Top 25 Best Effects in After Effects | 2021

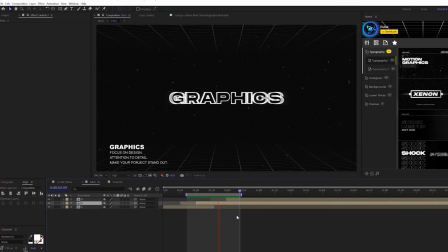(4:06)
Now, one effect I love using, especially when putting together, you know, groups of work that are very similar together, we have three slides here, is the invert effect.
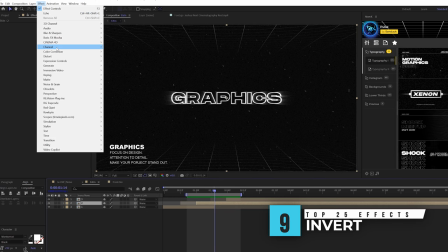(4:14)
So I'll come here to effect, channel, and I'm gonna grab invert.
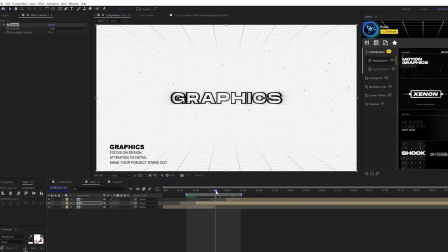(4:17)
So what this will do is split this project apart and add a really cool, you know, contrasting slide to this within just a click of a button.
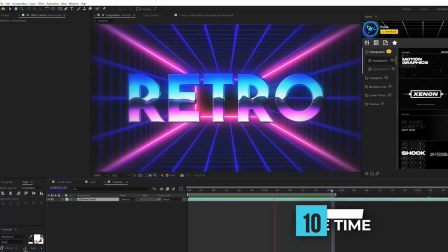(4:24)
And a really cool effect I've been using recently is called posterize time. It's under effect, time, and posterize time right there. And this allows you to control the jumpiness of a clip. So for example, we come here, set the frame rate down to 12.
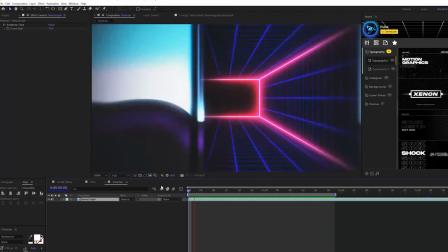(4:36)
Instead of this being now smooth, it's gonna be somewhat jumpy, and it's gonna look great for a specific type of projects that you're working on.
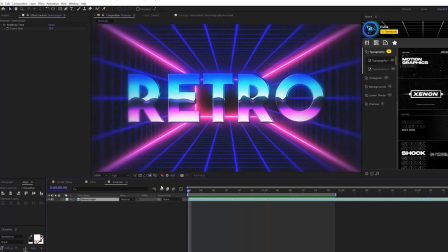(4:42)
So you can use the effect on a specific element or on the overall body of work. And before we move further into this list, I wanna give a huge shout out to our After Effects extension, which has over 3,000 templates for After Effects and Premiere Pro.
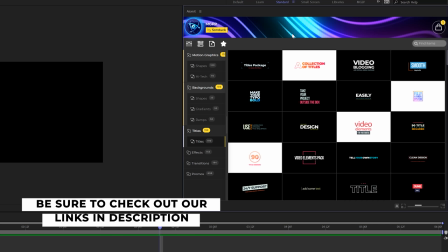(4:54)
So this is our extension that holds all the templates that we have, and you can preview a template before you apply it.
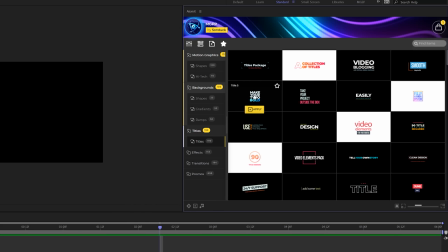(5:00)
So this is specifically our Motion Graphics Professionals Pack. We currently have 10 packs available on our website, but how these packs and extension work is aimed to help you save time and produce awesome work.
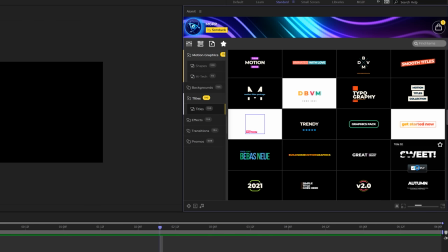(5:10)
So you can preview a template before you apply it, and when you find the right template, you click on apply. And it applies a full animated template to, say, your After Effects project.
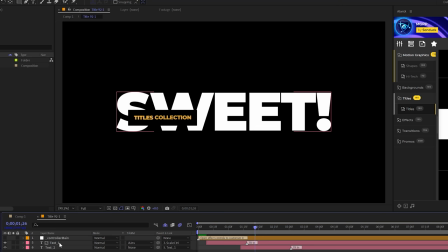(5:18)
You can go into the template and quickly change out your title.
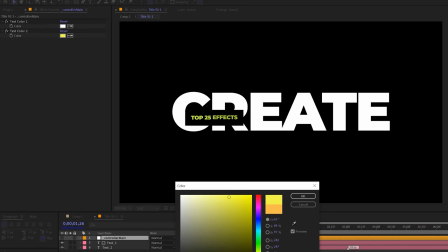(5:22)
And with a few clicks of a button, you can change the color of your templates very easily with our controls.
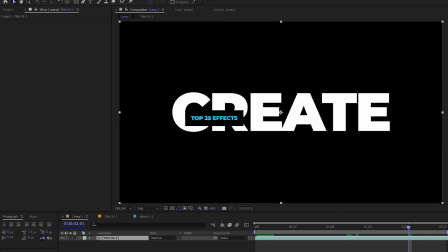(5:27)
And back in your main composition, everything will update. And with these packs, you have a handful of categories that you can use.
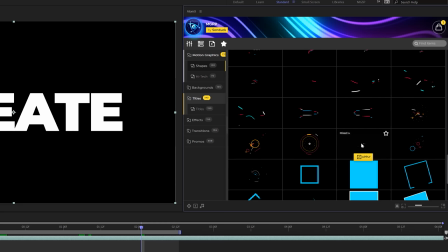(5:32)
So we can come here and maybe add some accent graphics here. So we have this category here called Motion Graphic Shapes.
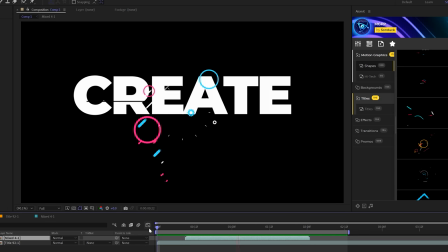(5:38)
Click on apply. And literally with just a few clicks and under minutes worth of time, we're able to put together a really cool composition with just two templates right here from one of our packs.
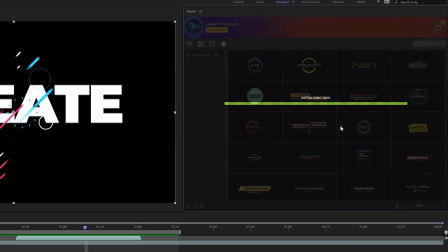(5:46)
And by picking multiple of our packs, you can quickly switch over to other packs that we have available.
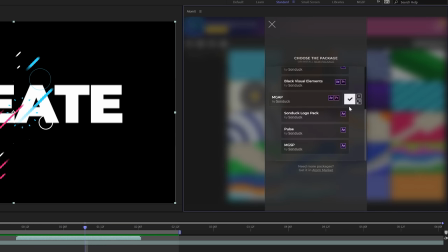(5:51)
Some are very small and others are large depending on, you know, what you need a pack for. So if you're looking to save time and produce awesome work for your After Effects and Premiere Pro projects, you can take a look at any of the packs we have off our website. I will link them in the description below. If you do pick up anything, you will be supporting our YouTube channel. So thank you very much.
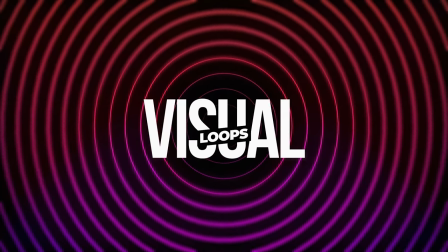(6:08)
A great effect for backgrounds is under the generate called radio waves.
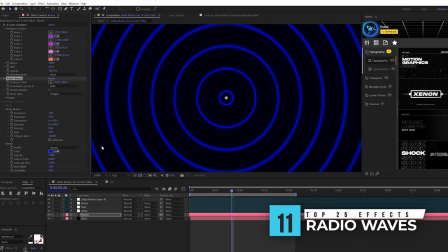(6:13)
This effect is great if you want to create a really unique background, and it's really easy to use this.
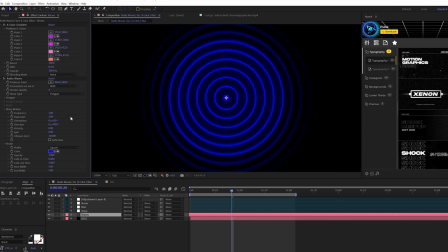(6:18)
For example, we'll come here to wave motion and we'll set our expansion up to 2, and we'll increase the lifespan up to 40 so it'll fill up the entire comp. And now we have a really cool animated background that you can play with the other settings in here to create something really custom and unique.
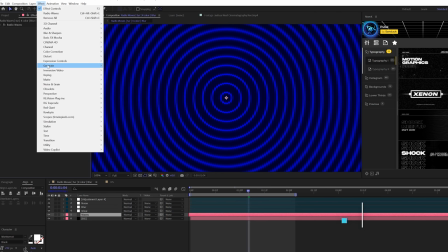(6:30)
So another effect I've been loving to use is under generate 4-color gradient.
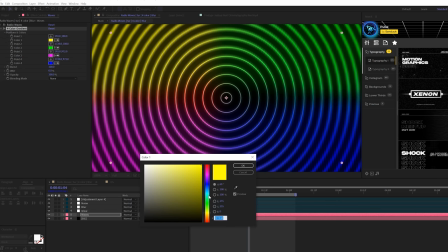(6:34)
And the alternative to this is the gradient ramp, but I like the 4-color gradient because I can really control and dial in the specific colors for what I'm looking to use.
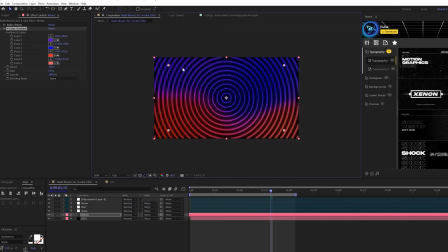(6:41)
So now I can dial in a multicolor look very easily, and you can easily control the color of your image by playing with the anchor points here, and it will kind of variate the colors a little bit and not make it so, you know, clean.
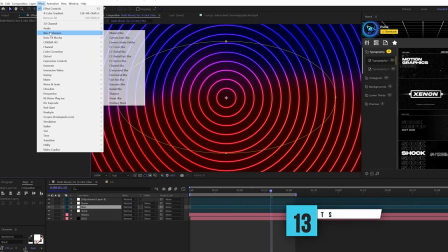(6:54)
And also, next up, one of the effects I love using is underneath the blur menu, either camera lens blur or Gaussian blur.
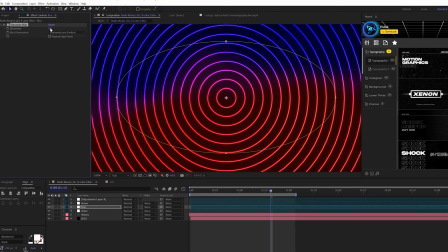(7:00)
It just depends what I'm doing, but for this, I'll use a Gaussian blur, and just by setting this up to 20 on an adjustment layer,
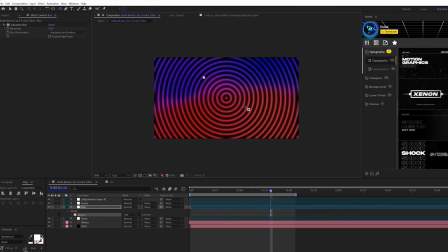(7:05)
and by creating a mask here from the center of our composition, what we'll do is be able to focus in on the center of our comp. We set this to subtract and hit F on keyboard for mask feather.
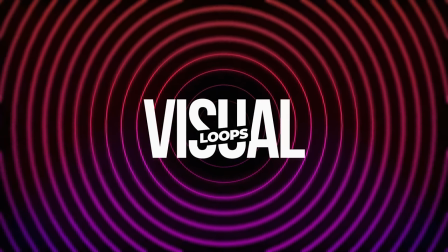(7:16)
We're able to create a very soft out of focus look around the edges of our composition and really focus in on the center.
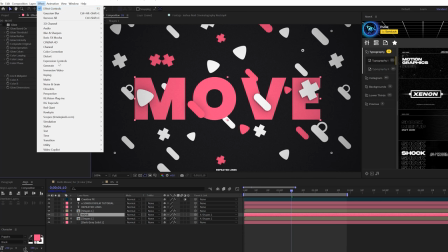(7:22)
So as you know, I love stacking the glow effect, but I also love stacking the perspective drop shadow effect.
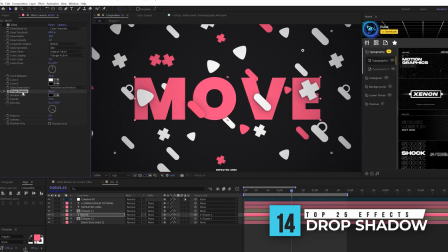(7:29)
And what I do with this sometimes is I'll just apply the drop shadow effect by itself. Maybe I'll increase the softness by a little bit and then I'll duplicate it and increase the opacity and then increase the softness by a lot more. And that's going to make text and other things, you know, that are not really blending so well together just stand out so much.
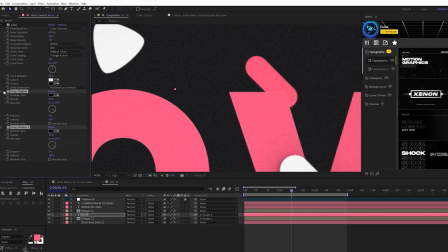(7:45)
So now instead of having, you know, these two objects here kind of blend in together, that drop shadow really makes things pop.
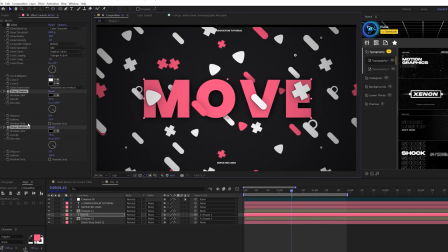(7:51)
So that's why I love using stacked drop shadow effects.
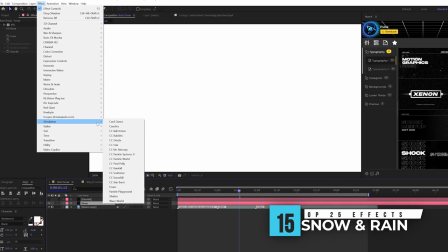(7:54)
All right, this next effect I'm considering a 2-for-1 because they're essentially the same exact things, called CC snowfall and CC rainfall.
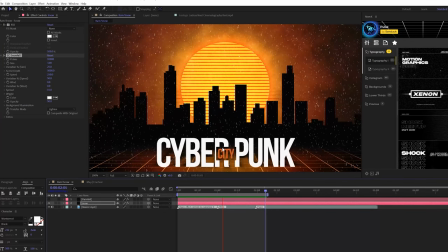(8:01)
And just by simply applying these effects, you can add quick snow particles, which I like using on some certain pieces of work, or you can quickly add rain, which is add a little bit more detail to your comps. Just use them interchangeably for whatever works best for what you're doing.